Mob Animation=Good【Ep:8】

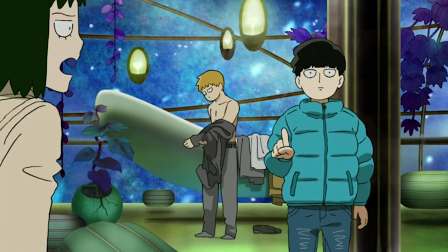Another week, another mob episode, and as much praise as this episode had,
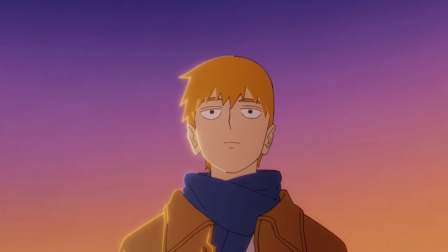I will admit there was some controversy.
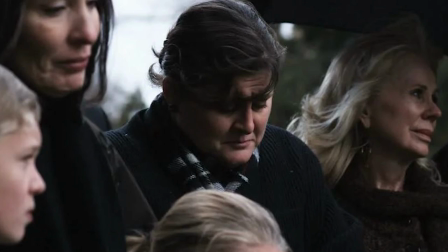Yep, Mob Psycho might be cancelled guys, very serious, the faces looked weird, deeply upset,
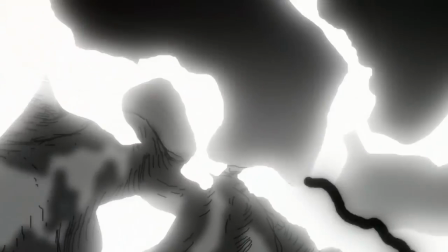mob has never been a show to go off model, so big L, and honestly, none of these sucker guitars know what they're talking about,
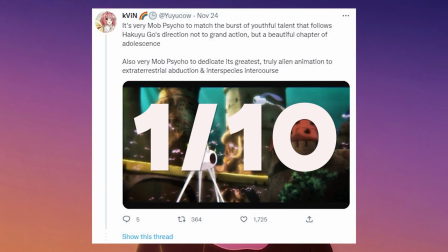so sorry Kevin, this is a 1 out of 10 episode, and it only gets a 1 because of the shirtless Reagan scene, alright mate? Okay, no, jokes aside, um,
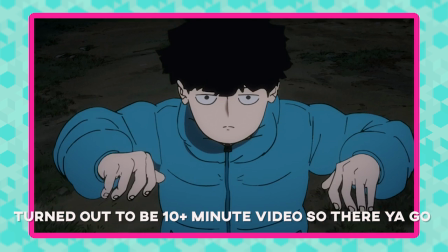this is a hard one to analyze like in a short 8 minute form, because you know I like to focus on the best bits of animation in an episode,
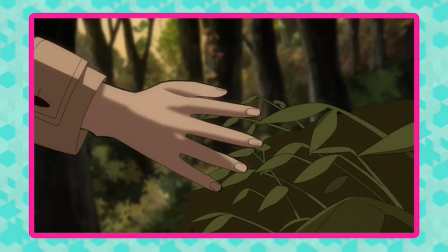and when you have a staff list like this, and the episode is consistently moving like this, that's a hard task.
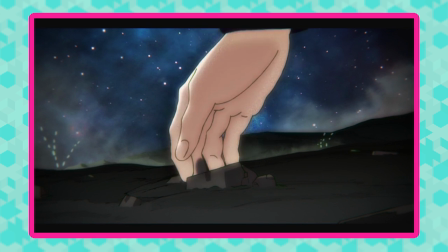So I'll try and make it simple for you, and for myself, let's break this down into car scene, forest scene,
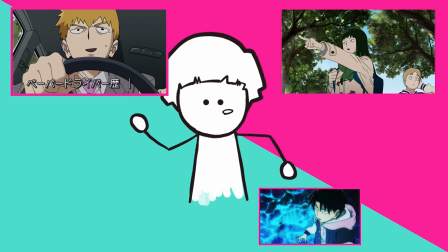Illuminati, alien summoning scene, and whatever you want to describe this as.
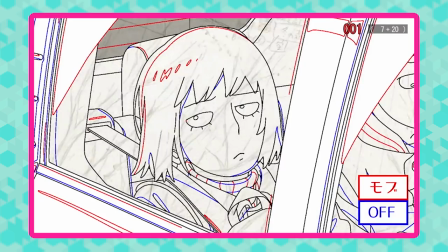So the car scene.
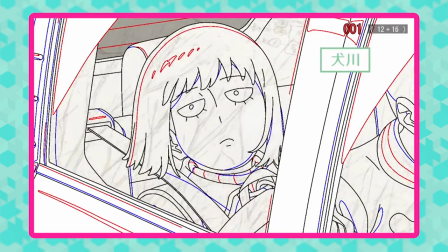Now honestly when I hear those words anime car scene I think of something that goes along the lines of close-up of character talking with lip flaps,
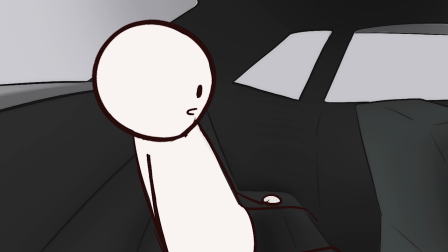close-up of driver talking then switch back to the other character, then switch to an outside shot of car.
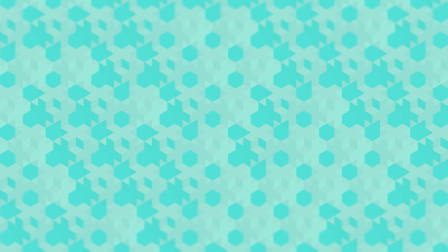Something you know quite generic and forgettable but Mob's team is built different.
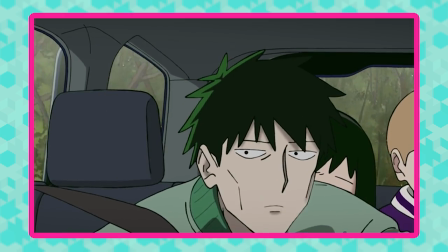Now with exception of the very first cut there isn't a single outside shot the camera like sits in the car at all times.
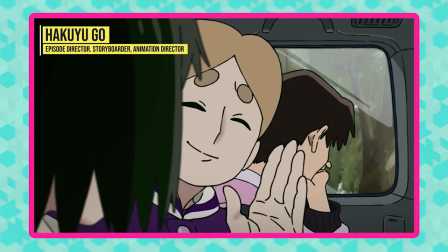Of course very deliberate it's clear the director Mr Goh wants to convey that confined and sort of cramped feeling
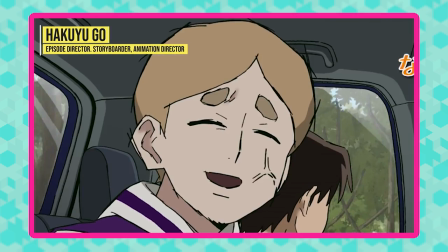when you're in a car full of people and again eliminating any outside perspectives it's one neat way to achieve that.
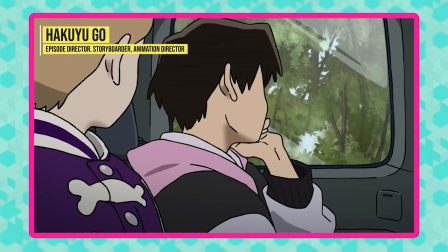What's more interesting though is that the camera despite being limited to such a small space the composition still remains fresh and again have to shout out Goh for that.
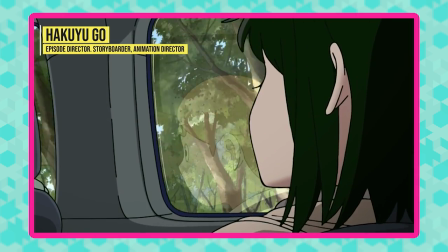In one cut the dialogue animation is delivered through a reflection on the window then in the next the cameras behind the mirror.
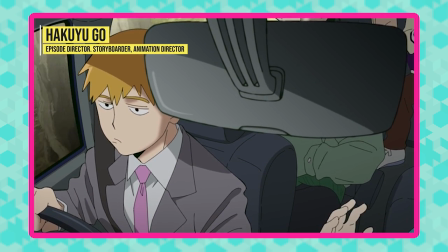It's a fun angle and also works on blocking everything else out and drawing the audience's eye to our boy Reagan.
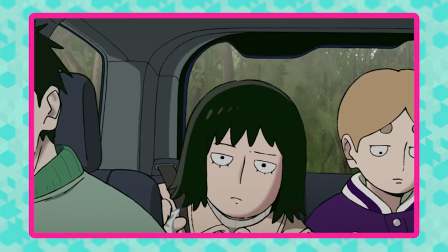Then the icing on top of all that is the animation. Wish I had names to pin to all these scenes but for now I'll stick to the classic artist unknown.
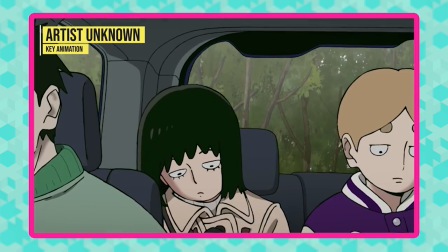Anyway what I love is just how subtle it all is. Now let's flick back again and this time focus on Kurata.
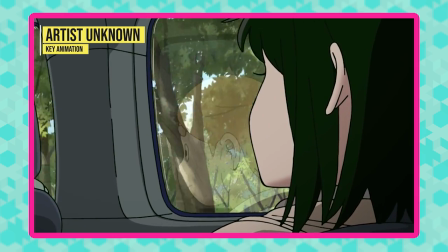Notice the small actions, the head tilt to the side, animating her lashes and some hand animation.
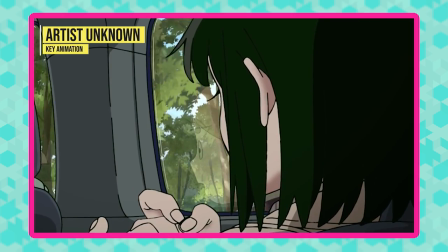A very complicated part of the body to draw as any artist will know and you know what the animator didn't even need to do any of that
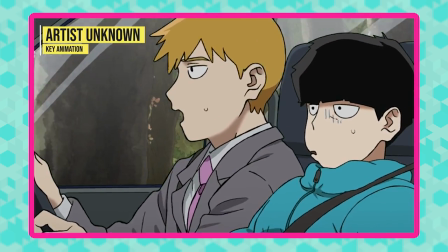could have just gone with a still shot and left it there certainly would have saved themselves time and effort but they didn't and as a result
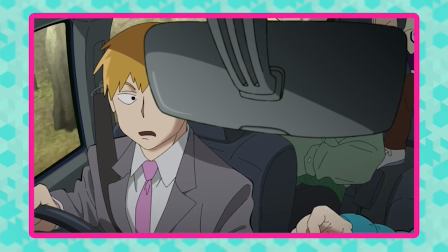it makes for a much more lively cut and I think that goes for this whole scene and especially the next one so yeah forest time first
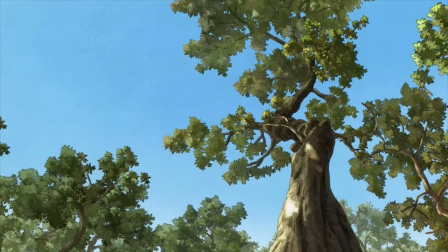off gotta give a shout out to the art director not just for this part but I the episode in general really great color design and nothing better
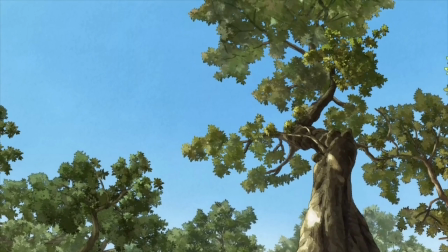than some hand painted backgrounds and especially ones painted as well as these. But switching back there are two standout parts.
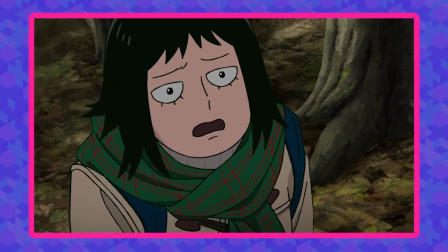The first part is the scene with Kurata as her frustration comes out over her friends apparently lying to her.
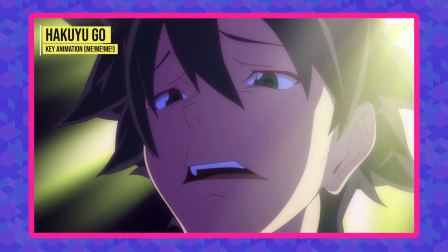Now Goh's displayed before his ability to bring out the feelings of a character in a poignant way.
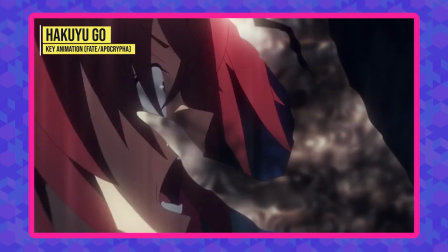It's been a feature of his animation for years and of no surprise it was carried over when he began directing.
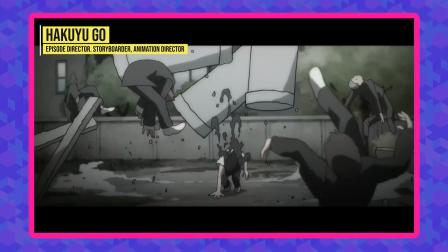And of course a classic mob Episode 5 is a great example of that. Outside of his storyboard placing everyone else above and her below,
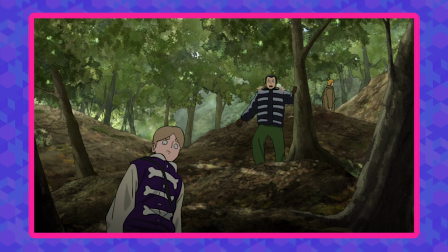I guess somewhat of a visual representation of how she sees herself, it's the animation that brings it all together.
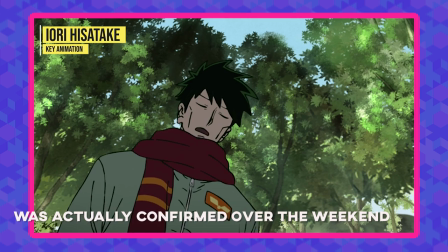Now once again I'm unsure who it is but their sharp drawings,
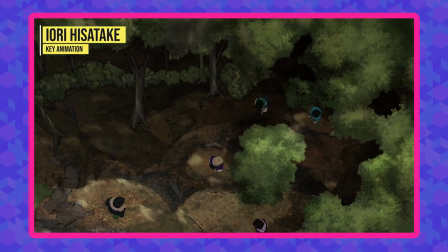rough expressions and of course animation really match the vocal performance by Atsumi Tanazaki.
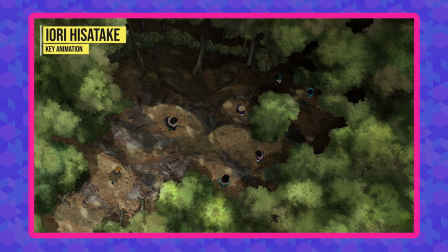But even without dialogue, the confusion of those around her is clear through the character acting alone,
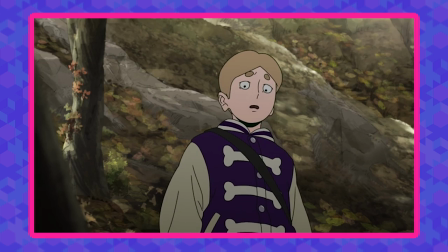especially Inukawa, the way he keeps looking around, constantly blinking, overall it's excellent characterization.
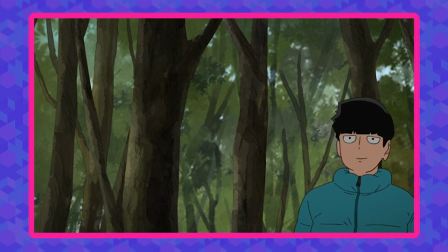Now most times things on the animation side would calm down from there and probably ramp up again for the episode's climax but with Go he seems
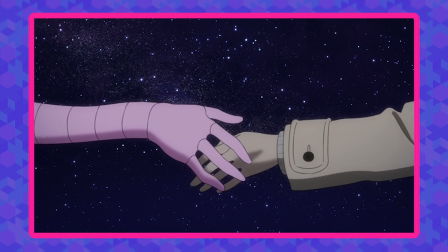to be persistent in just like having this episode move at all times and he got quite a skilled animator to have a hand in that being Julian
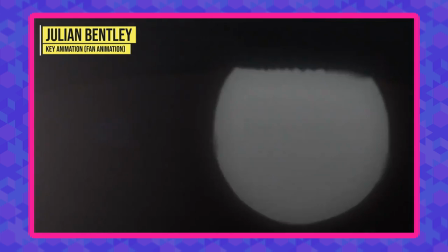Bentley.